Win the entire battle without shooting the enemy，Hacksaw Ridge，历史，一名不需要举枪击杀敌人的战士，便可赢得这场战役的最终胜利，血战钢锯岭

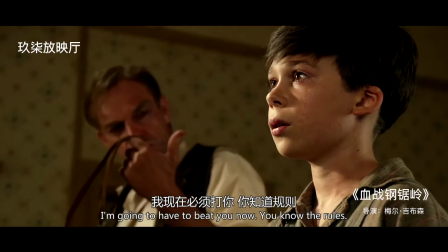0:17 因为一战的阴影变成了爱乱发脾气的酒鬼经常打骂两个儿子当有一次父亲喝醉不打母亲的时候
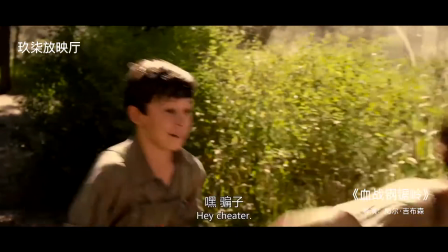0:25 小儿子道斯失去理智夺枪欲杀父亲道斯和哥哥小时候玩耍时两个互相掐架
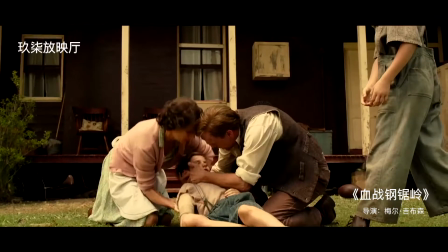0:33 掐架中道斯捡起一块砖头打伤了哥哥哥哥当场昏迷过去也因为爸爸妈妈及时送医
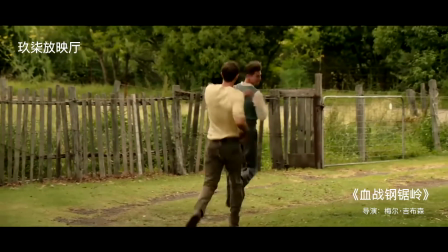0:41 才平安无事长大后哥良感情还是很好没有因为小时候恰恰这件事而不合道斯从军后
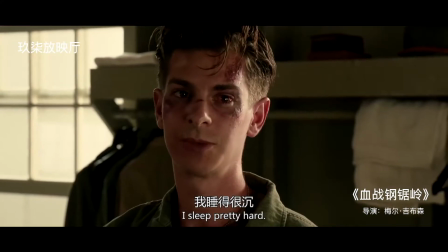0:49 由于不愿意在前线举枪射杀任何一个人他因自己的和平理想遭受着其他战士们的排挤
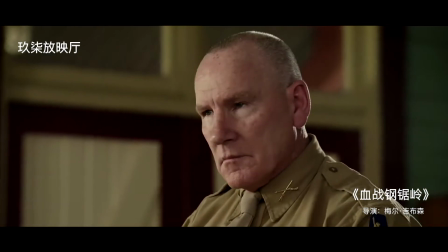0:56 最终被送上了军事法庭尽管如此他仍坚守信仰极原则
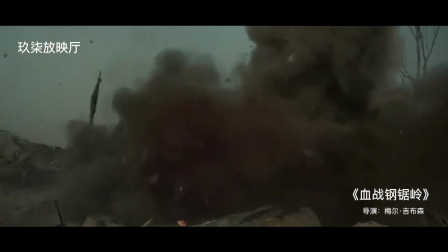1:01 故身上阵无据枪林弹雨和凶残日军
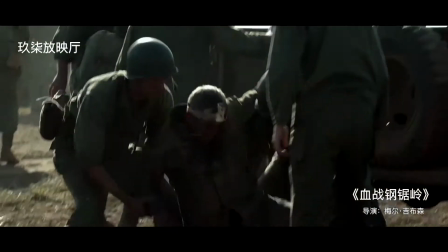1:05 誓死拯救即使依稀尚存的战友数以百计的同胞在敌人的土地上伤亡惨重
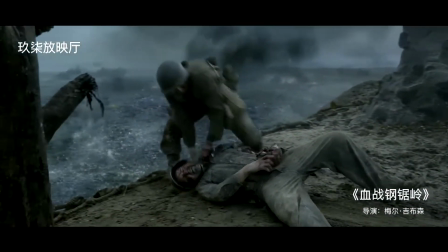1:11 他依然冲入枪林弹雨不停地祈祷祈求以自己的民国之力近在救一人
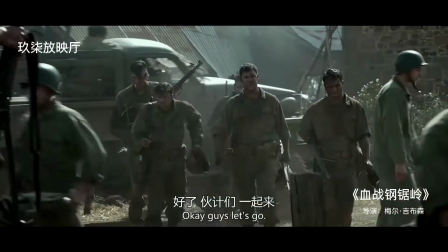1:17 75名受伤战友最终被奇迹般的运送至安全之地
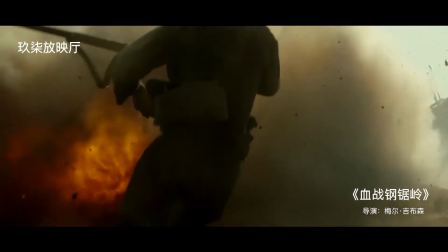1:22 得以生还这部影片全部是在澳洲取景导演为了真实在线惨绝人寰失衡遍野的战场画面
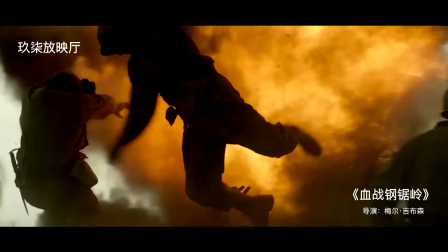1:30 据悉是将澳大利亚悉尼西南部郊区一个叫部伦格里的农场扎毁打造成刚志林的顶端
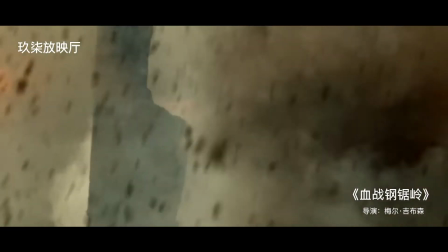1:37 成功开出了几万平米的浴血战地场景影片导演坚持纯实拍完成拍摄所有戏份均采用实景拍摄
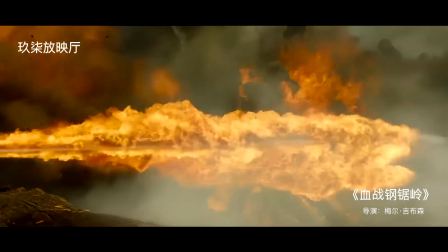1:46 没有使用任何的3D技术进行合成其中火烧鬼子的戏份是采用特殊的火
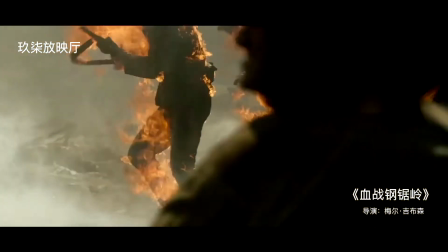1:52 直接喷烧真人让影片重新离开了大量的绿背景CGI特效技术扎扎实实地拍到每一个爆炸
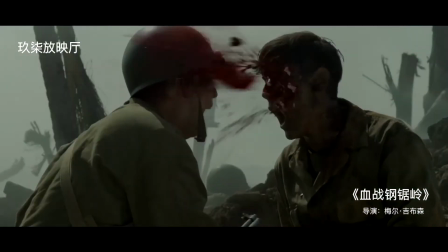2:00 每一条血管被割掉后的膨胀也正式还原了冲绳战役的宏大奇景
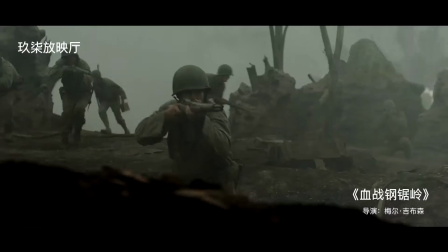2:06 和点逼细节呼啸而过的子弹声震耳欲容的爆炸声
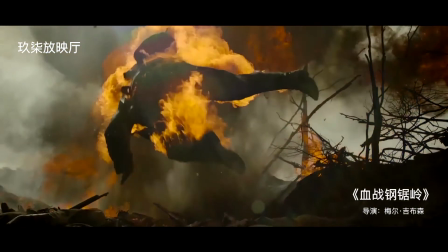2:10 胶部上横尸变眼以最接近真实的手法展现二战的人间面率
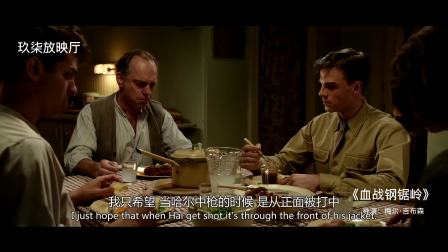2:15 导演为了营造亲情 爱情 友情又要凸显道斯信仰的坚定
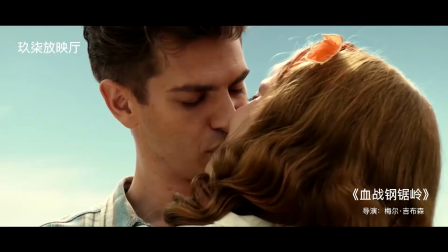2:20 不免耗费了过多的时间使官赶上稍显冗长但随着战争的来临透过登陆冲绳时
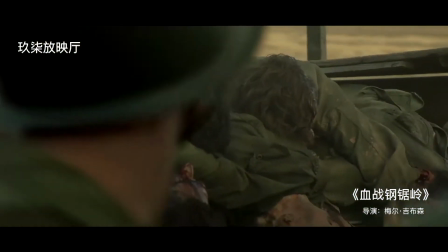2:27 看着败战下来的残军到直面战争的作战剧情也开始发力步步为营地将战争的残酷无情
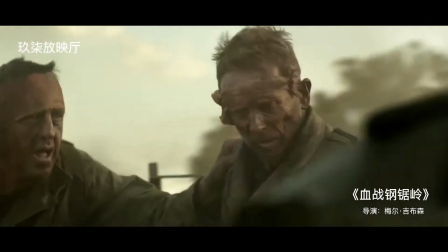2:34 以极佳的渲染第一仗就是猎狱一般的钢锯岭美军登上并占据此地六次但随后又被打下来六次
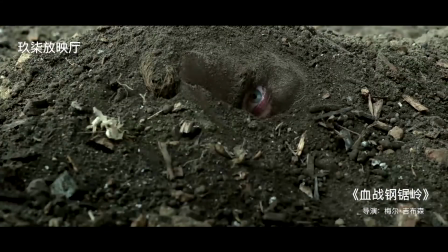2:42 幸存者都形容日本士兵为野兽、恶魔当不禁令人质疑于一个并非刀枪不入的血肉之躯
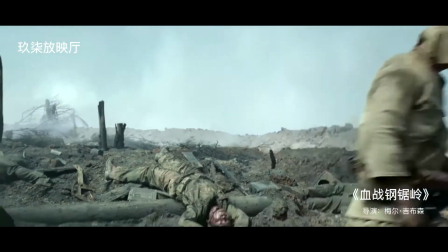2:49 如何穿梭自如于战场挽救着一个又一个生命时也许坚持信仰真的会被上天眷顾所以
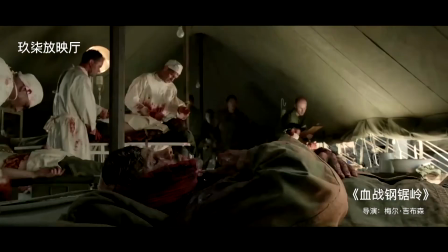2:57 枪林弹雨之中道斯不仅奇迹般地避开了死神的攻击
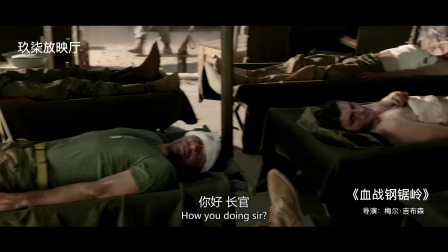3:02 更奇迹般地救出了75个人有战友也有敌人生命在他这里是平等的这个人物的表现
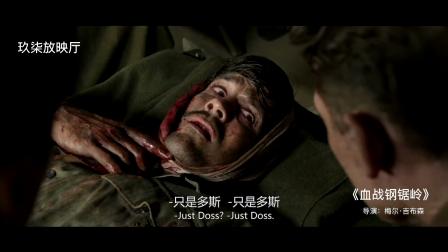3:09 很像圣父附体让我再救一个再救一个成为他自我的激励和行动力翻开历史的真相
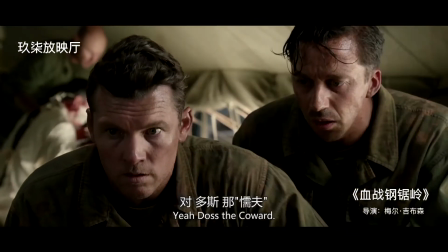3:16 道思所挽救的生命甚远比影视中爆出的数字还要更多
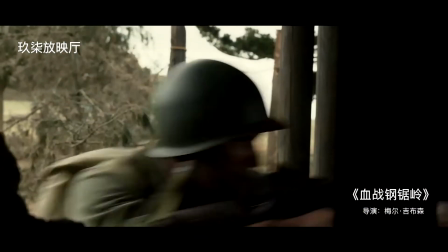3:21 正是这种真实和导演对于这一故事出色的还原是影片所塑造的并不再是和班主旋律化的美食英雄
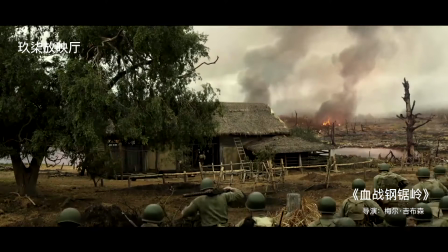3:29 意愿非仅止步于宗教的范畴大家认为信仰能改变什么呢
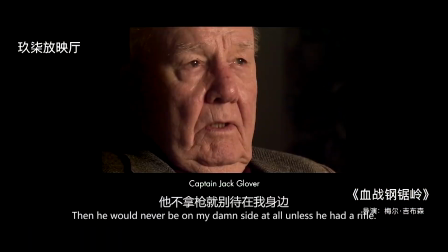3:33 即便在今日看来源于宗教的信仰其实上远不能阻挡战争惨剧的发生
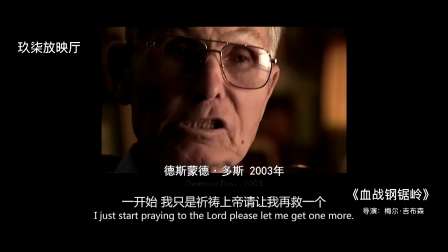3:39 但当影片结尾处在已然年迈真实的戴斯蒙德·道斯身上
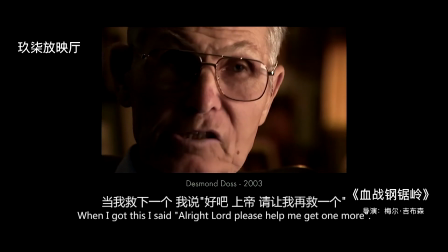3:44 依然可以看到他对信仰的执念让人感慨或许信仰的力量并不能照亮整个世界的阴暗
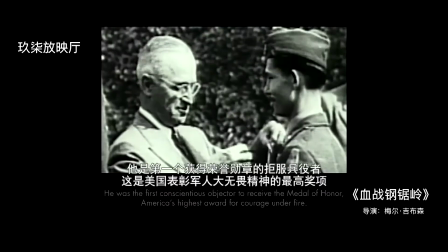3:51 但其却能完成个体灵魂的升华愿战争不起和平永固影片中的几场战斗拍得都很漂亮
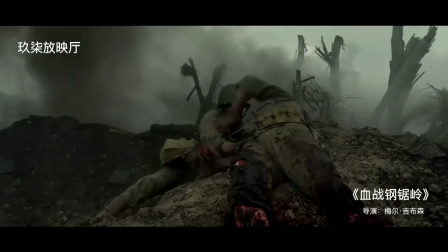3:59 尤其是第一场行人流水精心动魄却又异常真实
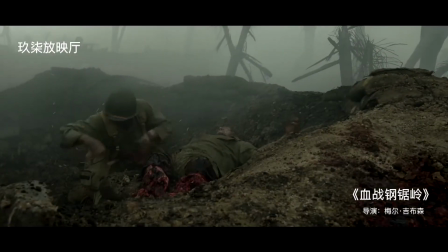4:04 看着分乱无章的场面却又条理分明随着战斗的进行道斯在战友心中一点点改变
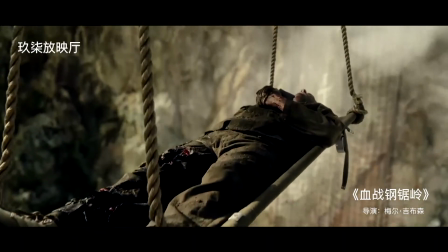4:11 脱险之后在阳光的折映下冲洗身上血水的那一幕以及最后担架凌空推起的镜头让这个人物更是自带光环
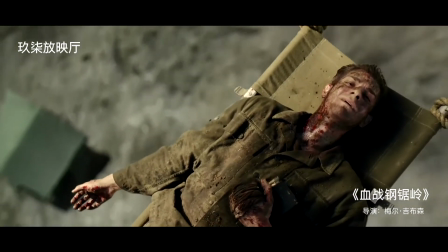4:20 在这场战役中道斯用自己的勇猛和专业证明了自己